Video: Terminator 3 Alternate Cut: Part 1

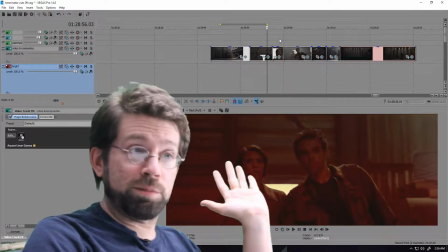I added a red filter. I didn't just add a red filter.
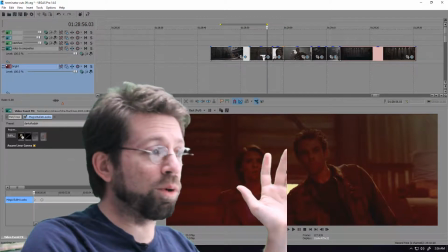I worked on every shot.
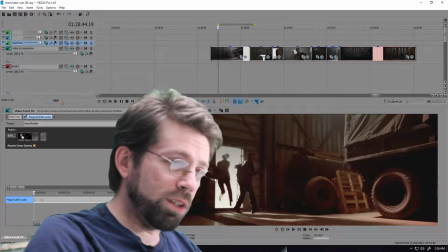It starts off with them coming through the door, entering from, you know, the yellowish outside to the more red area.
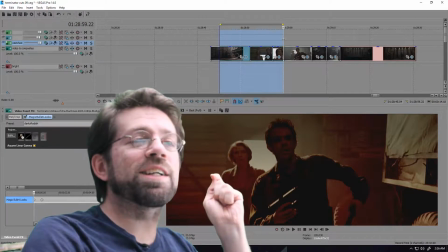If you wanted to criticize it, you could find some holes in it, yeah.
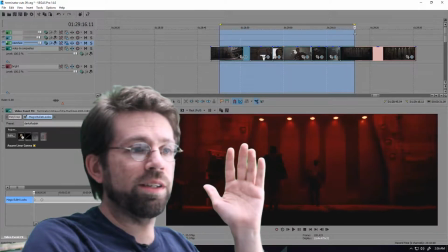But the point is that as they go on, they end up in this room that's just completely red, and you don't know what's happening.
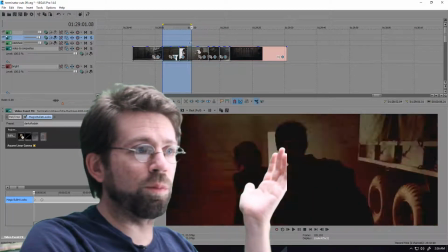And it's darker. I made it darker as well so that, you know, when he comes in here and he loads up his gun,
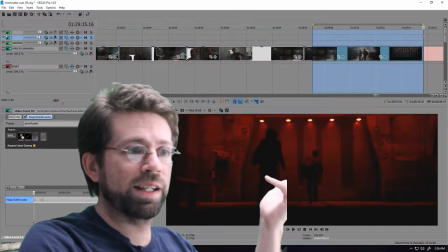you're just not sure if he's going to encounter bad guys or not, because the scene's written that way,
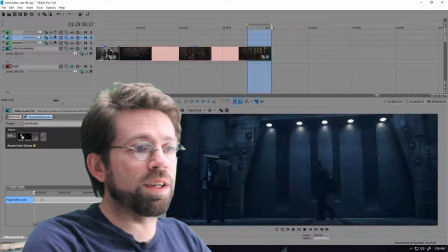it just doesn't look that way. And then when she opens the thing and these lights come on, I get rid of the red filter, everything goes blue.
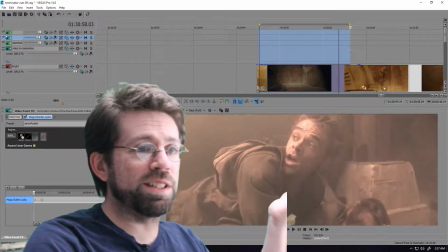And then a helicopter crashes in, and it's got to be daytime lighting, but it's daytime lighting inside a bunker.
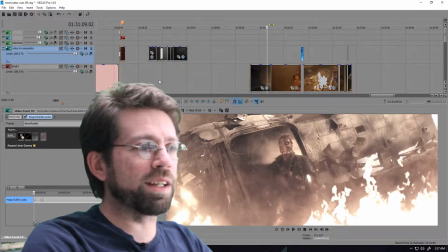So this was all, I had to really go at that stuff. I'll show you how everything looks. We'll do a little split screen.
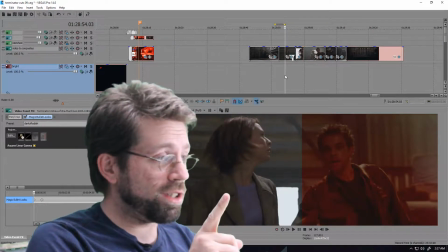So here's the original, and then over there is
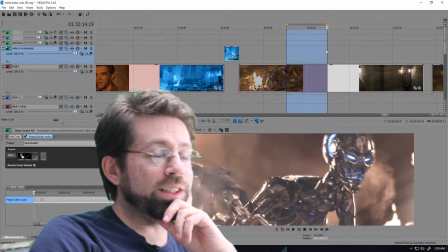obviously the change. You know, this whole part's just really tricky. It's a really bright scene because of all the fire, but it's still in the bunker.
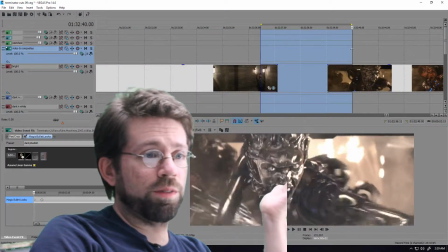Of course, once they get further down, everything kind of gets simplified again.
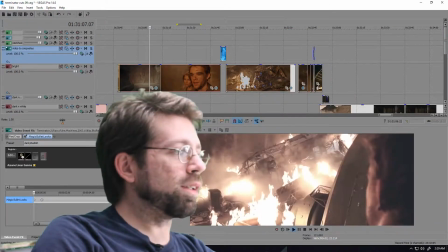I might revisit this later and rework it some more. It's still not quite there.
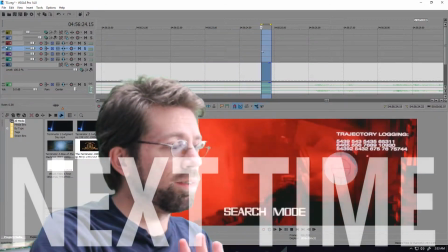Yeah, in the second movie, it's still very high contrast. I mean, it looks cheap.
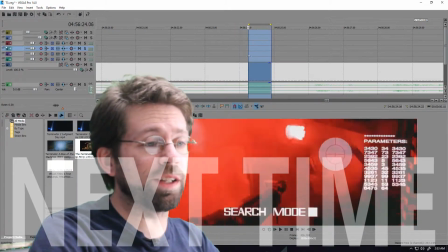It looks cheap and weird and like he's a slow old computer.
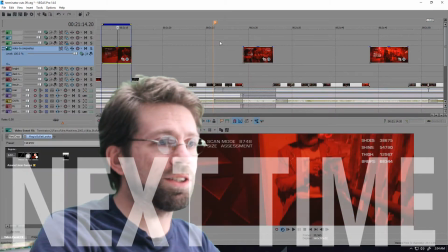In Terminator 3, they just put a red filter on what was essentially a colored scene.